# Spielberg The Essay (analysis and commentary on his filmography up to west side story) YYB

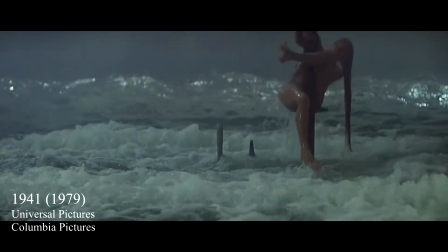16:27 The problem with 1941 is, of course, that the whole damn thing is one big inside gag, but Raiders is a bit of an inside gag also, though an entirely successful one.
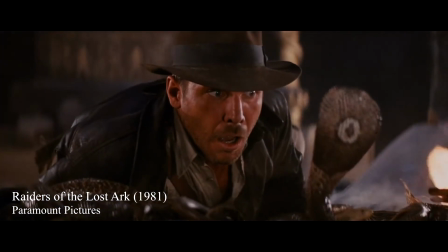16:35 So what's the difference? I think we can trace even Indiana Jones back to a heightened sense of realism, as weird as that sounds.
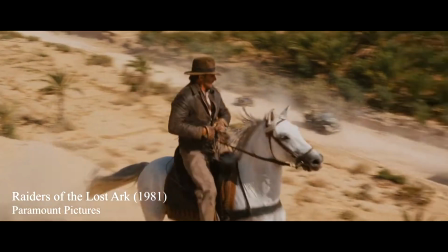16:42 Why does Indy get the shit kicked out of him all the time? I think the best part of Raiders is clearly the truck chase, which is one of the greatest action scenes ever put on film.
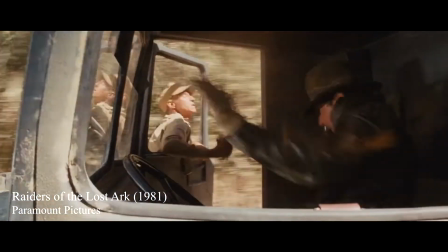16:50 The moment that always gets me is when Indy gets shot in the arm and the Nazi guy just kind of punches him in the wound.
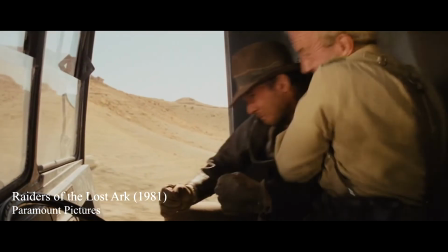16:55 And the way Harrison's body just convulses makes it seem so goddamn painful and I think that's what's at the heart of Indiana Jones.
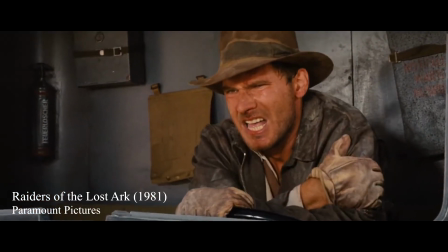17:02 The way Harrison Ford plays pain and his willingness to play pain makes the films so much more human and real than they otherwise would have been.
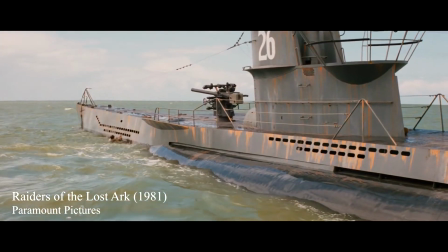17:10 My favorite moment in the film is this scene which is interestingly the first time we hear the Indiana Jones theme in full.
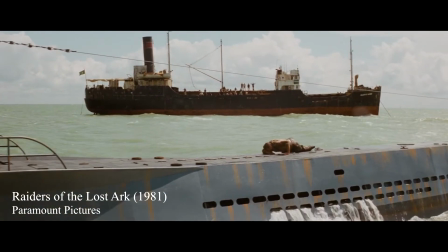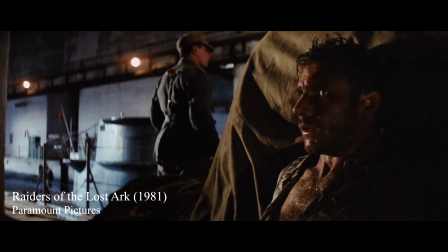17:22 This makes it feel like some sort of victory lap but it's not entirely clear what we're celebrating but it's as if what we're celebrating is simply the persistence,
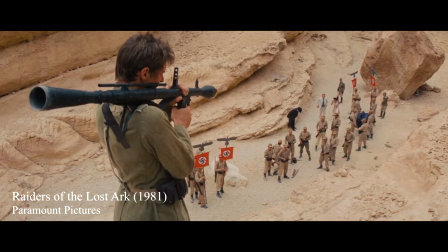17:29 the fact that Indy just goes for without having a clue what to do, the fact that he's making this up as I go, which is so admirable.
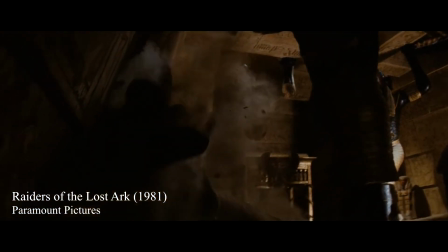17:35 I think Spielberg relates deeply to that trait in Indiana Jones, having to make things up on the fly,
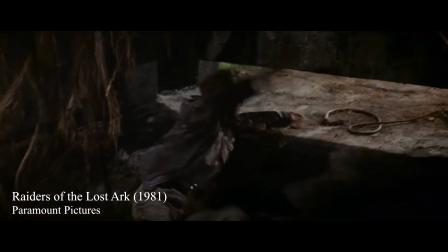17:39 having to improvise, getting out of bad scrapes just in the nick of time, trying everything and anything.
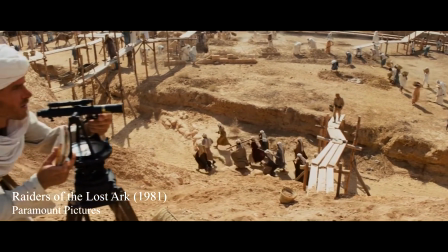17:44 I think Spielberg sees a lot of filmmaking itself as being a bit of an Indiana Jones adventure.
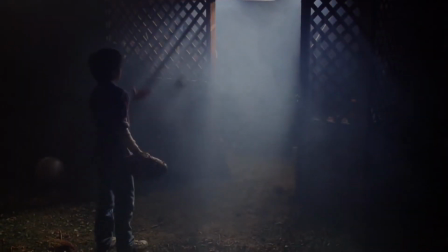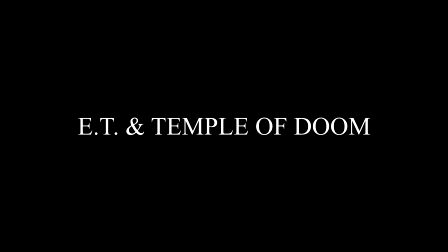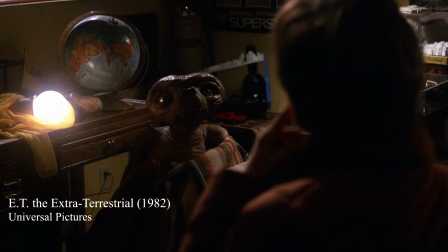18:01 We return to Spielberg's preoccupation with doubling and mirroring. In E.T. it forms the very basis of the story.
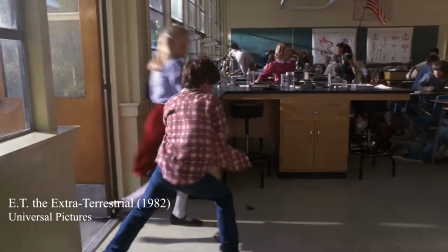18:07 Elliot and E.T. mirror each other to the extent that they form a telepathic connection. This came directly from Spielberg. And I was very interested also in that E.T. would communicate often psychically. Could be able to reach out to Elliot in school and give him ideas while he was sitting in class.
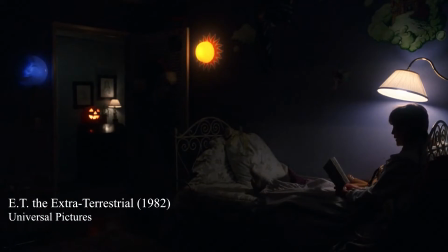18:22 But why? Why should Elliot and E.T. form this kind of connection? A scene that I had completely forgotten was in the film comes in the middle, the one where E.T. first heals someone.
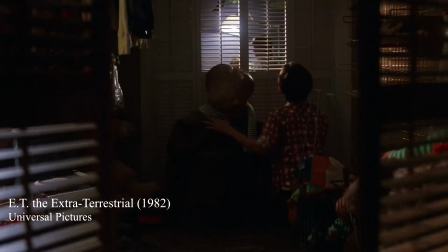18:30 It ends beautifully with E.T. and Elliot both silently watching the mom read Peter Pan to Drew Barrymore.
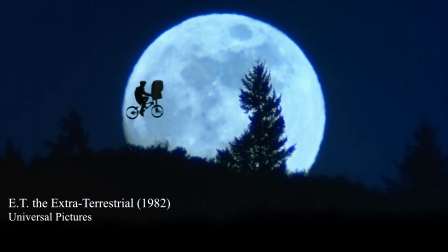18:36 The thematic connection to Peter Pan is pretty clear, you know, flying. But why should E.T. be interested in this vision of parenthood?
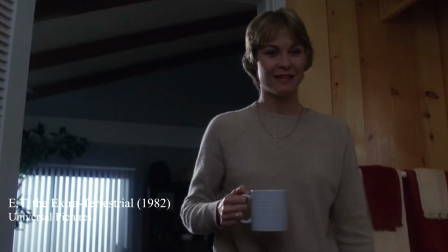18:43 One of the scariest moments in the film comes when E.T. has become ill.
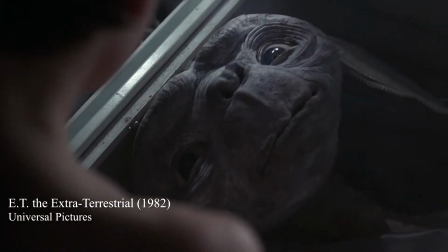18:49 E.T. crying out mom is clearly due to the psychic connection with Elliot, but it also subtly hints that this longing was already there.
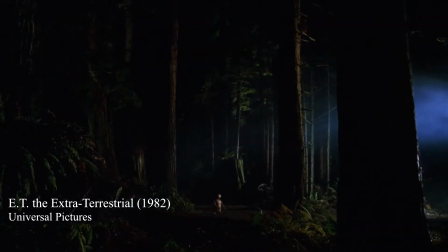18:59 E.T., just as much as Elliot,
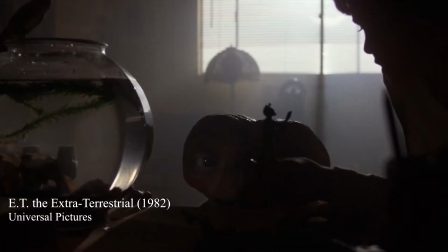19:01 longs for parents, and they both long for a childhood they're about to grow out of, the childhood of Drew Barrymore, who completely believes in the story of Peter Pan,
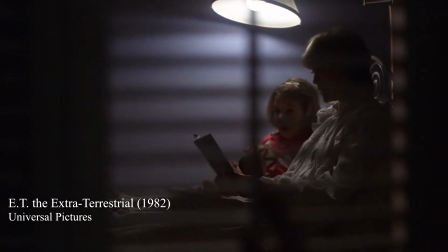19:09 and who so instinctually starts saying, I do, I do, I do.
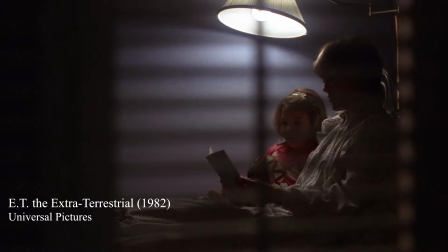19:13 I believe that if Spielberg has any religion, the thing he worships is the look on Drew Barrymore's face in this scene.
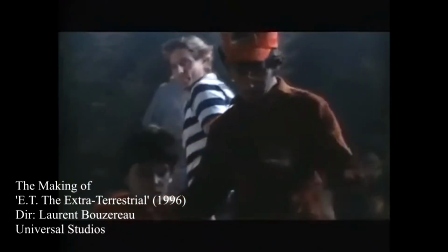19:18 And the way Spielberg tackles this cinematically is to create an environment in which his child actors genuinely could believe in E.T. in this childlike way.
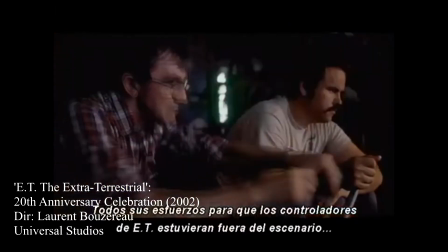19:27 I think Steven, all of his efforts to keep the people that controlled E.T. off the set,
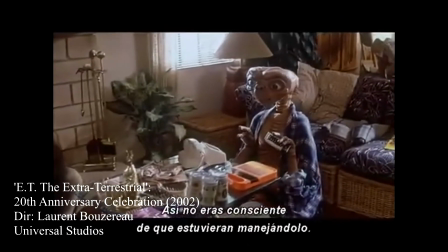19:33 so you never were really cognizant of people running E.T. It was just E.T. being.
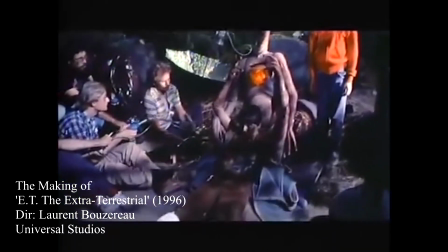19:40 He applied his cinematic realism to E.T. not first and foremost for the audience's sake, but for the actors. And the result is some of the finest child acting ever put on film. Spielberg said that making E.T. was the thing that made him realize he wanted to be a parent. I didn't have children back in the early 80s, you know, and suddenly I was becoming a father. And, you know, it felt good. And I think I have a big family now because it felt pretty good having three kids back then.
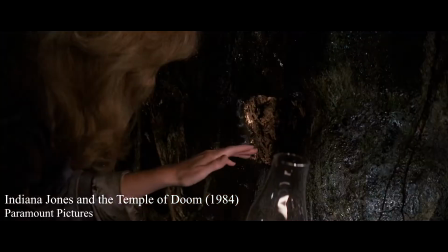20:02 This spills over in an interesting way into Temple of Doom, which is a brilliant movie, fully worthy of Raiders.
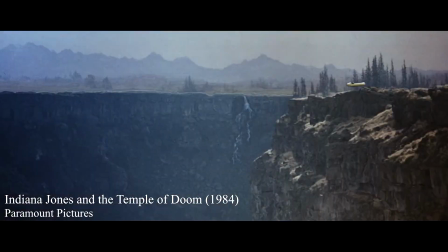20:09 There's been a general opinion that Temple of Doom somehow represents a dip in quality in the Indiana Jones trilogy.
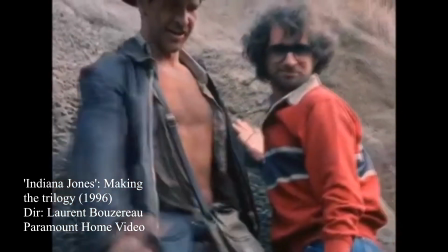20:15 Spielberg himself has opined this. You know, of all the Raider indie films, Temple of Doom is my least favorite.
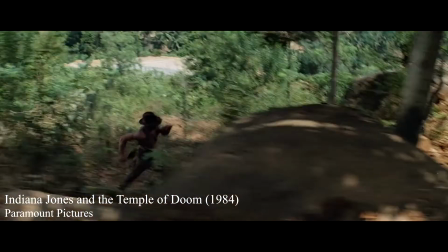20:20 This is completely wrong. Temple of Doom is almost as good as Raiders.
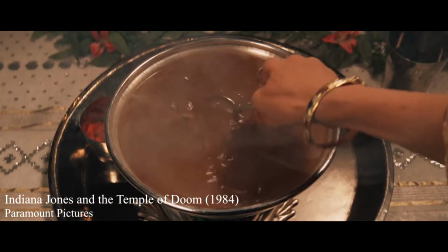20:25 While it may lack some of the flair of Raiders, Temple of Doom is funnier. It's basically a screwball comedy.
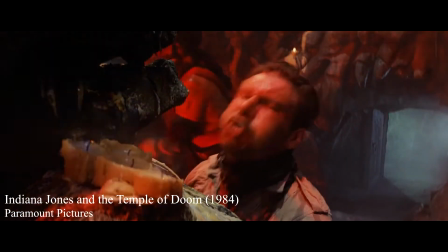20:31 People say it's too dark.
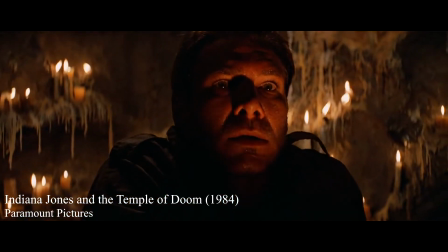20:32 I rather think that the plot point of Indy basically becoming a zombie isn't very effective.
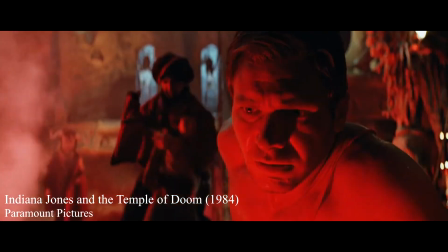20:37 They don't really know how to solve it, so Short Round just kind of throws a torch at him and everything's fine. But everything before and after is comedy gold.
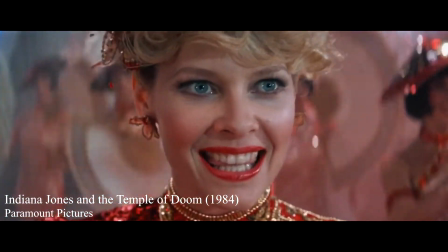20:44 It's so appropriate that it begins with a performance of Anything Goes, since that's completely the spirit of the thing.
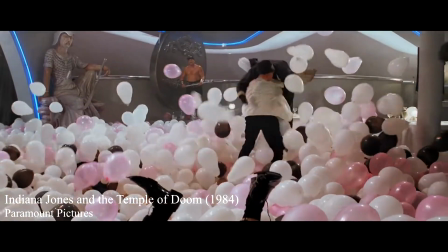20:50 This movie brilliantly achieves what 1941 aimed for, which is a sense of the anarchic.
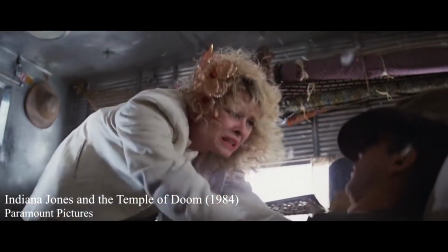20:56 Literally, anything goes. And the thing that makes it work is that it basically revolves around Indy parenting.
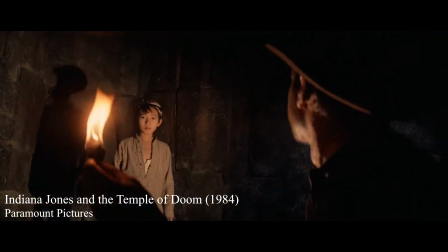21:01 Not only is the plot about bringing back children, the emotional centerpiece of the story is the relationship with the short round.
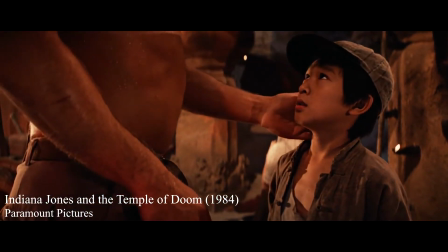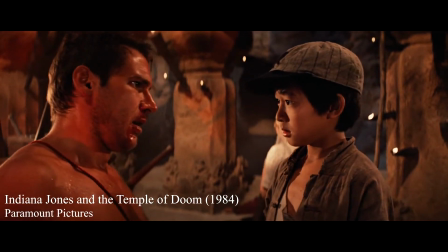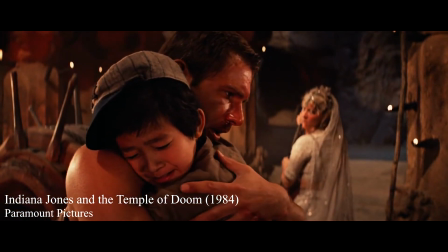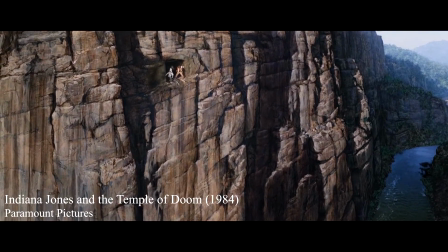21:23 Indy is like the single dad with his new girlfriend on a really weird vacation, and everyone has to get along while at the same time not getting their hearts ripped out.
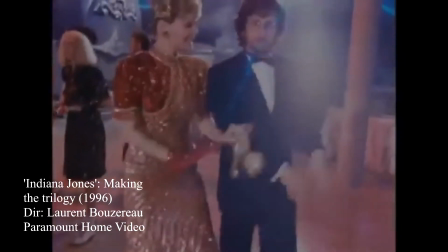21:31 And what it really wants to do is to just have sex with Kate Cappiello. You know, a bit like Spielberg. Even though Indiana Jones wound up getting the girl. I really did.
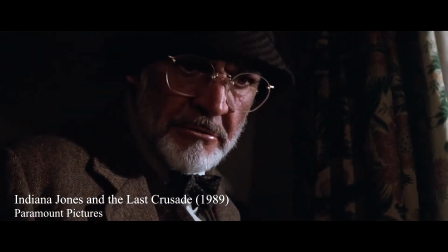21:39 The family dynamic as a source of comedy will of course be gloriously revisited in The Last Crusade, and perhaps not so gloriously, in Kingdom of the Crystal Skull.
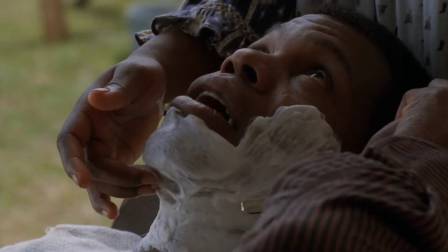21:51 You cut me and I'll kill you.
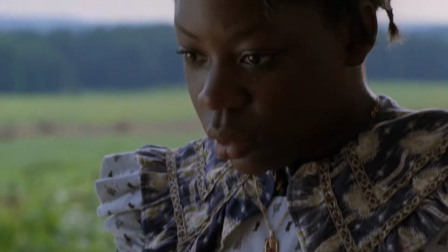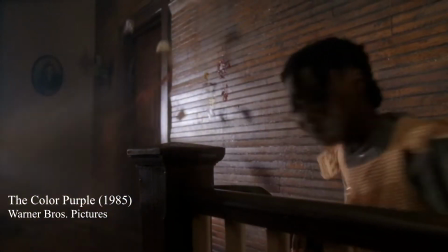22:03 The interesting thing about The Color Purple for me, which isn't one of my favorite Spielbergs, I'm afraid, is its approach to sexuality.
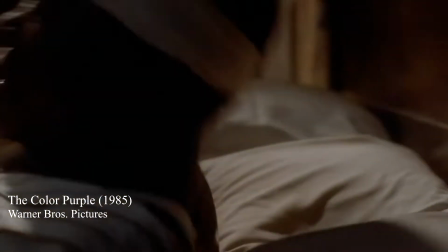22:11 It's the first time Spielberg deals explicitly with sex, and he has openly admitted that he reduced the sexual element in the book because he was embarrassed by it. I was just timid. I was just a little embarrassed. I just wasn't the right guy to do that.
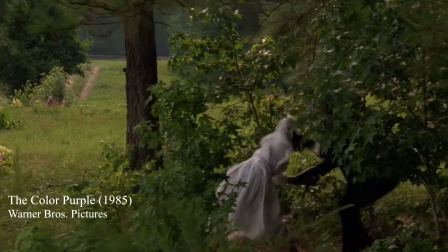22:24 Sexuality in Spielberg is difficult because it's generally quite dark.
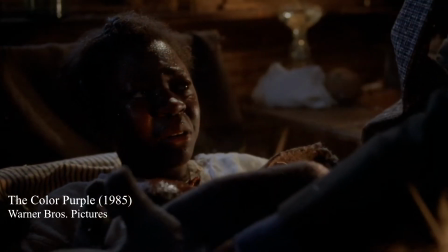22:28 I wonder if part of why he wanted to make The Color Purple to begin with was that he was sympathetic to the extremely troubled portrayal of sexuality in the book.
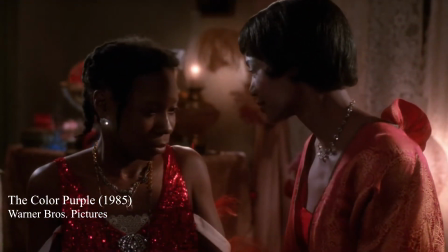22:36 And the reason he shied away from the sexual relationship of Suge and Seeley was that it represented a positive form of sexuality,
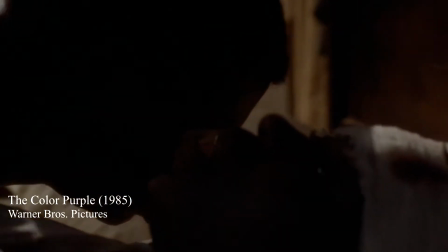22:43 which didn't really fit with the rest of the movie. In this movie, sexuality is negative, which it tends to be in Spielberg.
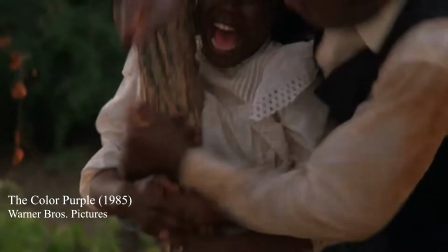22:51 I think that's why it doesn't really work for me. the quite extreme sexual violence these women endure is
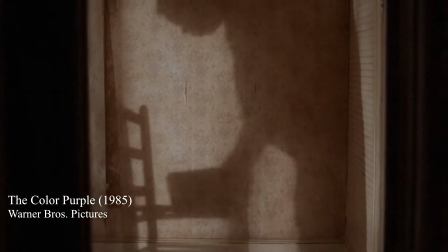22:56 harder to reconcile with the generally whimsical tone of the cinematography and music.
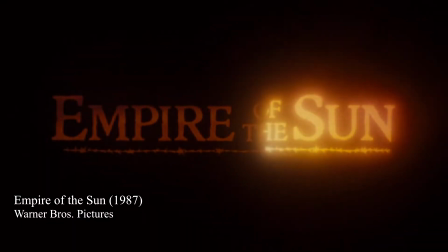23:01 But that may well be a problem with the source material as well. Empire of the Sun, on the other hand, is one of my favorite Spielbergs, my second favorite, to be exact.
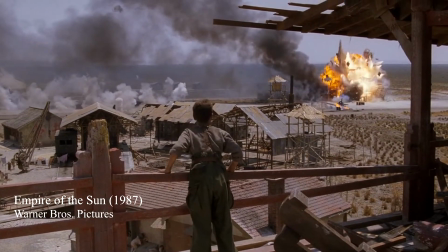23:09 It's preposterously neglected, and I've thought a lot about why I find it so desperately moving.
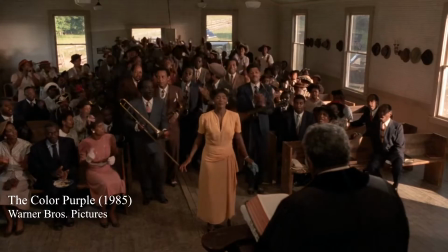23:15 If The Color Purple is a movie whose ambitions clash with the material it has to work with,
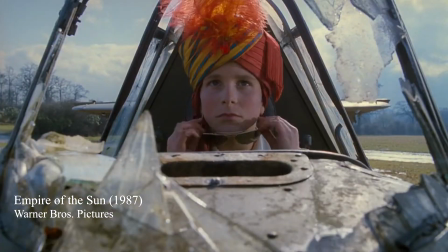23:20 Empire of the Sun rather sidesteps that issue by making that very clash the subject of the story.
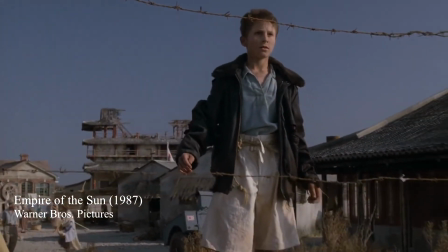23:26 The whole point is that a child experiences war differently from adults and eventually comes to realize that difference.
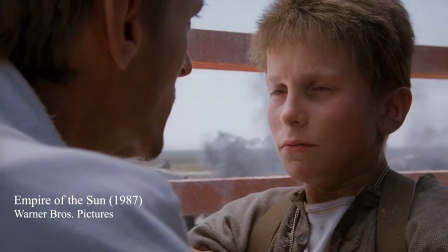23:33 The film culminates with Jim, played masterfully by the young prodigy Christian Bale,
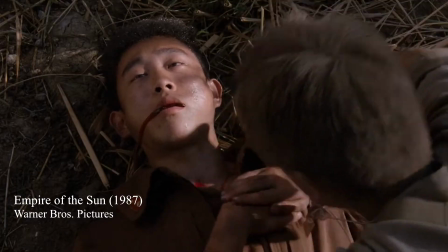23:39 trying to resuscitate his old self in a scene whose unsettlingly dreamlike imagery Spielberg wouldn't return to until his later child-centric masterpiece,
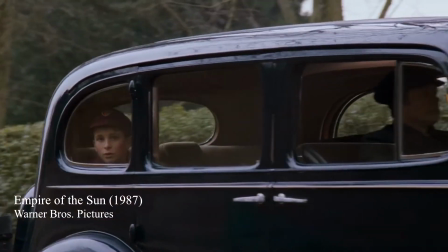23:48 AI. eye. Spielberg interprets Jim's journey cinematically by keeping almost religiously to point-of-view shots and experimenting
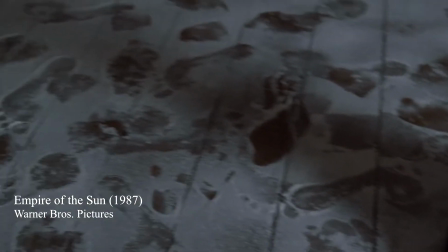23:55 with editing as in this scene where Jim realizes his mother may have been taken from their house during the Japanese invasion.
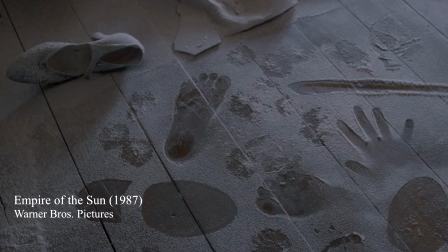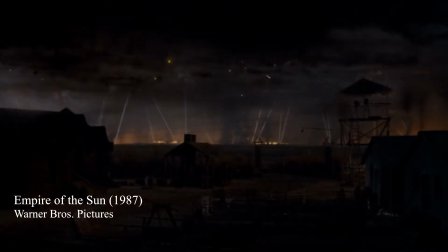24:08 Or this one where Jim, interned in the prison camp, witnesses an attempt at lovemaking.
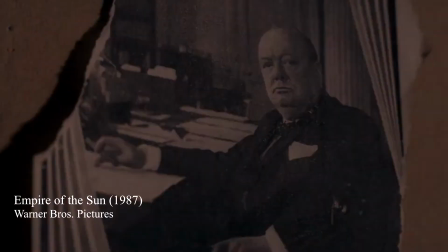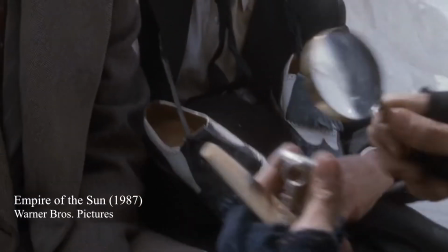24:19 The movie is overall uncommonly rich in terms of imagery. A wide array of symbols echo and allude to each other throughout,
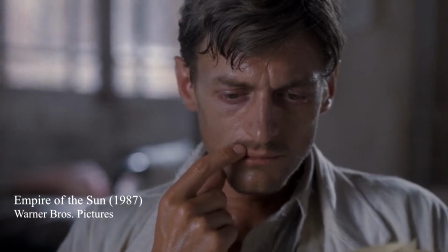24:28 creating a kind of tapestry of interlocking images, all tied together by the brilliant script by eminent dramatist Tom Stoppard.